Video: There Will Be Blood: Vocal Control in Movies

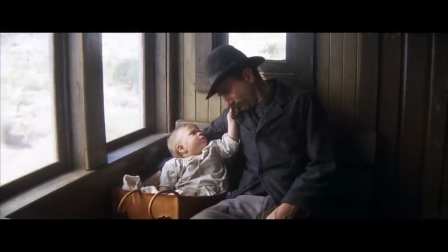4:07 Like John Wayne, he shows narrative control in his character introduction. He establishes he's the only one qualified to drill, and when people try to interrupt his narrative, he ignores them.
What is your offer? We're wasting time. Please.
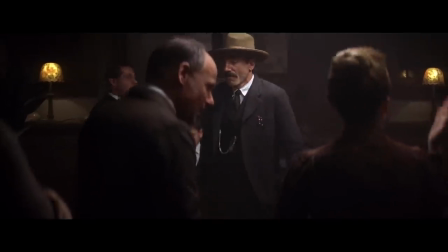4:24 I do my own drilling.
His authority does get challenged when the crowd uproars, but he simply leaves, changing the narrative to what he wants, refusing to not have total control.
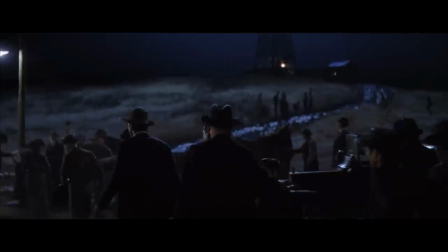4:33 Too much confusion, thank you for your time. No, no, no, there's no confusion. I wouldn't take the least if you gave it to me as a gift.
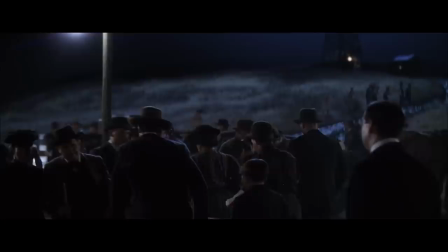4:40 He even controls the movement of the camera. It stops when he stops, it moves when he moves.
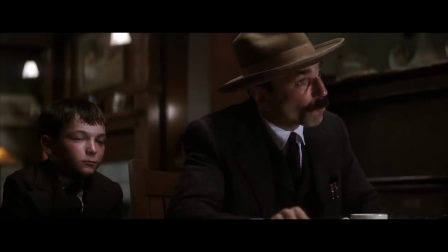4:44 After another voice of God transition, we see him get at least how he wants, shifting the conversation to be about family to win them over.
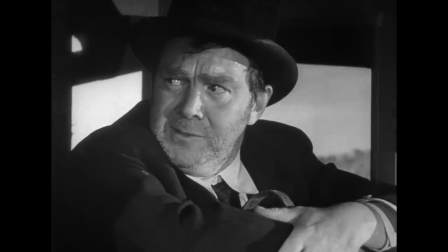4:51 Another way to show control in a movie is through controlling the voices of others. This can be as simple as regulating when people talk, You mean to insinuate?
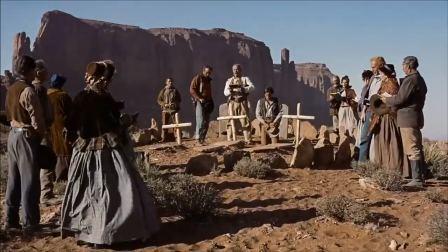4:59 Sit down, mister. or regulating what they're allowed to say. Put an amen to it.
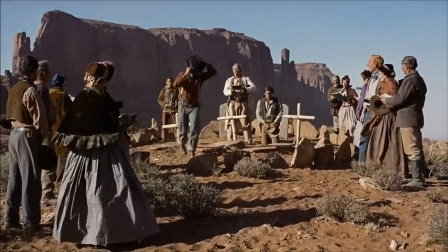5:04 I'm not finished yet. There's no more time for prayer. Amen!
We associate what people say with what they're thinking, what they believe in, and what they want.
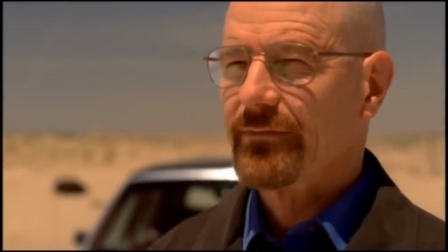5:12 If you control what someone can say, you control everything about them.
Say my name.
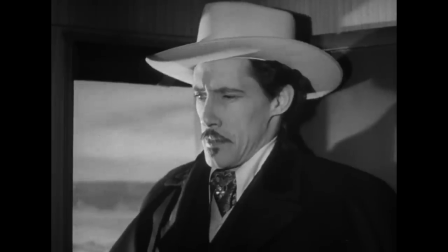5:17 In any scene, a character's voice can show control in these factors. How voice directs the narrative, how the voice controls the shot, and how characters control the voices of others.
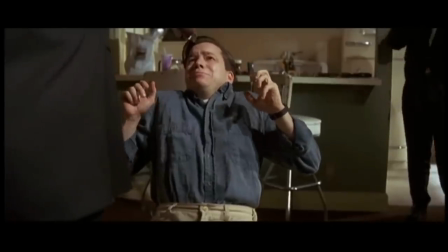5:26 It's usually a combination of the three.
Say what again? I dare ya! I double dare you, motherfucker!
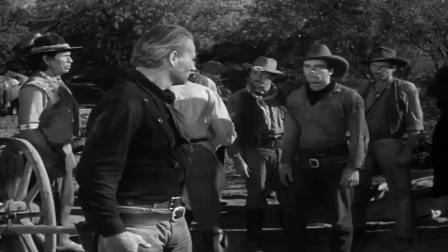5:32 In reality, everybody wishes they had the control of voice like John Wayne. Even when people disagree with him, he still drives the narrative and has complete mastery of the world around him.
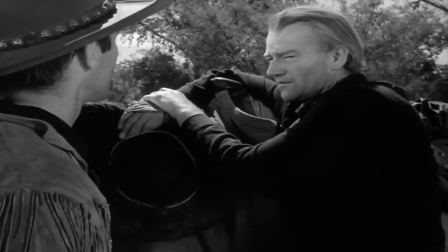5:40 He may sometimes be a flawed hero, but the flaw is never in his voice, so he always has some level of control.
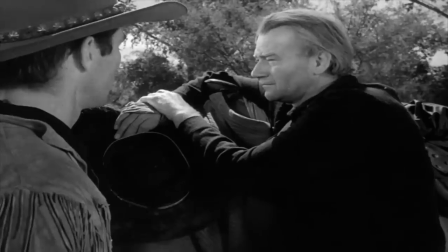5:46 In Red River, he gets betrayed, but his voice makes it clear that he'll end up with what he wants.
Every time you turn around, expect to see me.
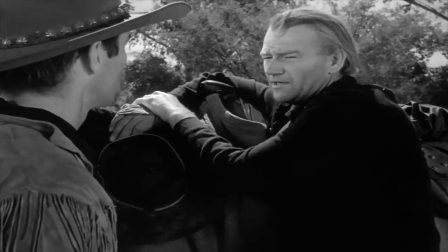5:53 There's one time you'll turn around and I'll be there.
But that's the problem with John Wayne's authority.
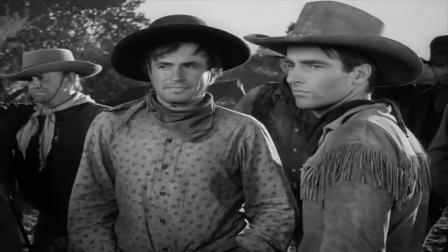5:58 It never gets questioned. Even when he loses, he still talks in that confident air, never completely losing his mastery of the world of the West.
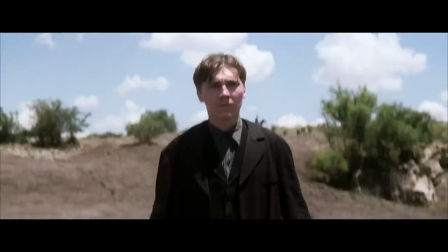6:05 What makes There Will Be Blood so well-written is how carefully each scene tests power dynamics through voice,
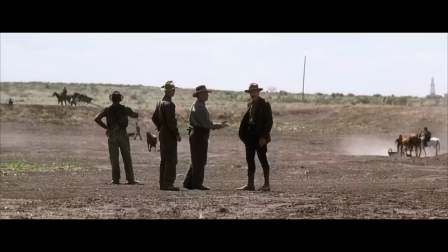6:11 and Daniel Plainview's iconic presence does get challenged in inventive ways,
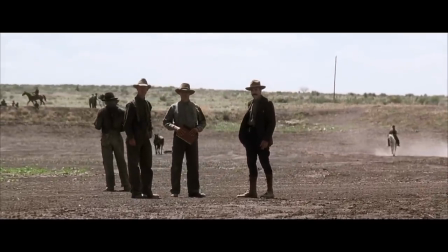6:15 to the point where the film seems to question whether or not a John Wayne-like vocal control is ever possible,
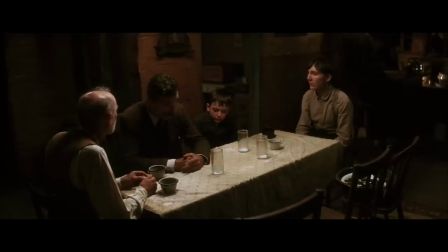6:20 or even desired. Daniel Plainview actually gets a pretty worthy opponent in the film. Eli Sunday is a gifted orator, and he constantly questions Plainview's vocal authority.
Offer to you is $3,700. What is it that brought you here, sir?
Take a seemingly benign conversation Plainview has with Eli Sunday.
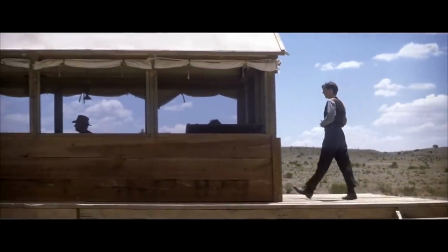6:36 What appears to be Eli just making a simple request is actually a carefully coded fight for vocal control.
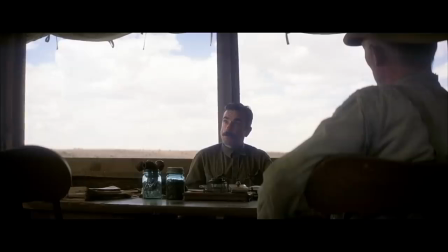6:42 Daniel, may I speak with you? Yes, come in.
Eli starts with some innocent chit-chat, which Plainview doesn't engage in.
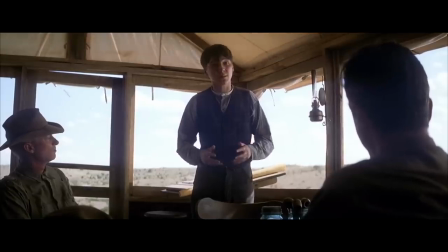6:48 Spirits seem high.
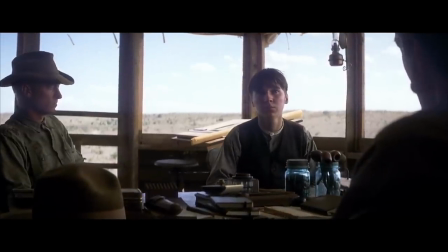6:52 Then, Eli chooses to seat himself without being offered. Here we see Eli taking initiative, contrasting his brother's politeness in an earlier scene.
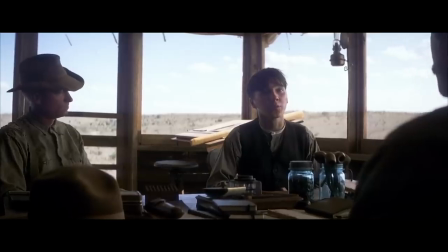7:00 Can I sit down? Please.
The scene becomes about vocal control when Eli asks to speak at the induction of the well.
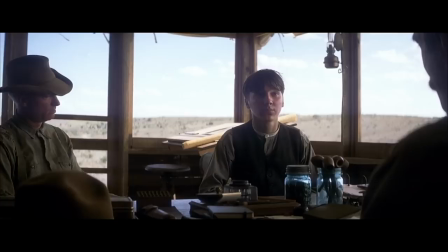7:07 I will bless the well.
Actually, he doesn't ask. He says he will, directing the speech as he wants it.
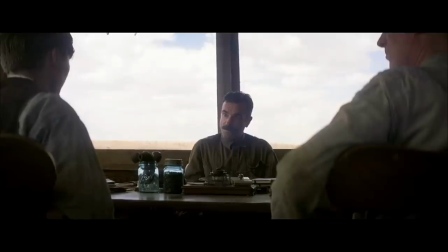7:13 Before you begin, you should introduce me.
Of course, Plainview corrects him, but Eli ignores his correction.
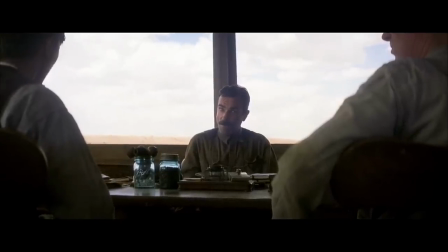7:18 Derek, you'll see me walk up.
He even provides him a script.
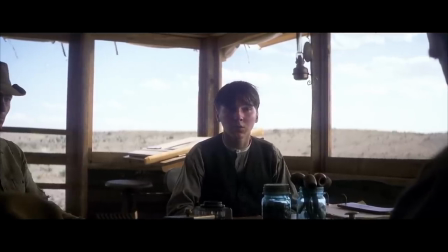7:22 And then you could say, The proud son of these hills who tended his father's flock.
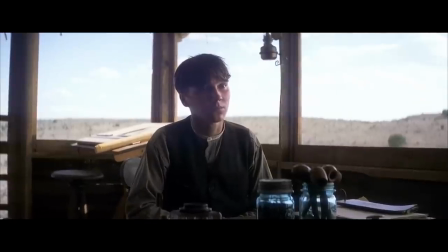7:28 Plainview baits him, letting him pick the time.
Well, let's make it four o'clock then.
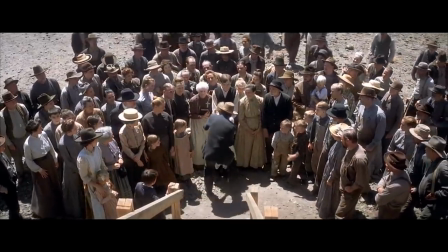7:32 And then it cuts to the actual induction, where Eli is supposed to speak, but Plainview directs it his way, pulling up the little girl and performing his own script.
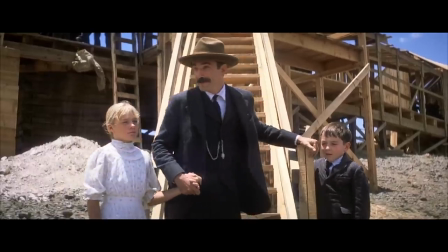7:40 He does it all on his own, ignoring Eli's request. The camera hovers on Eli as Plainview blesses the well, and his voice of God dominates the scene and Eli.
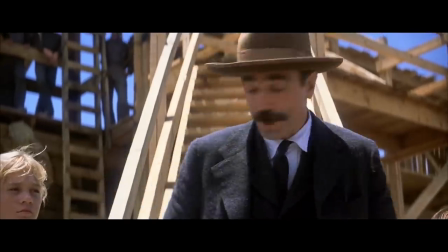7:48 He even manipulates Eli's words and makes them his own.
Number one, name for the lovely Miss Mary Sunday here by my side.
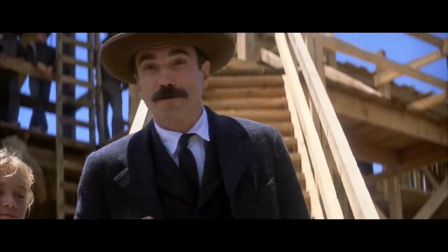7:54 A proud daughter of these hills.
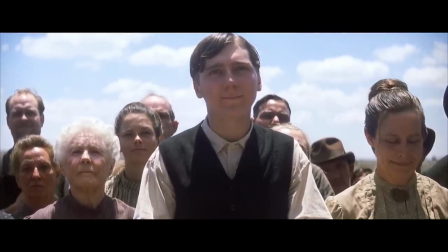7:56 In a simple sequence, Plainview gives up the win, lets Eli's guard down, and gains back control, directing the moment how he wanted, controlling the camera and controlling Eli's words.
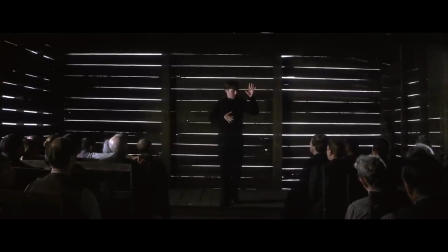8:05 But Eli shouldn't be underestimated as a character, he speaks very well, and is the vocal leader of the town.
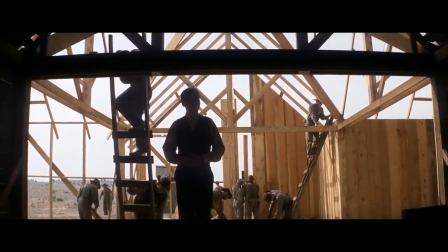8:10 It's two directors pitted against each other. One directs the congregation, the other directs the oil well.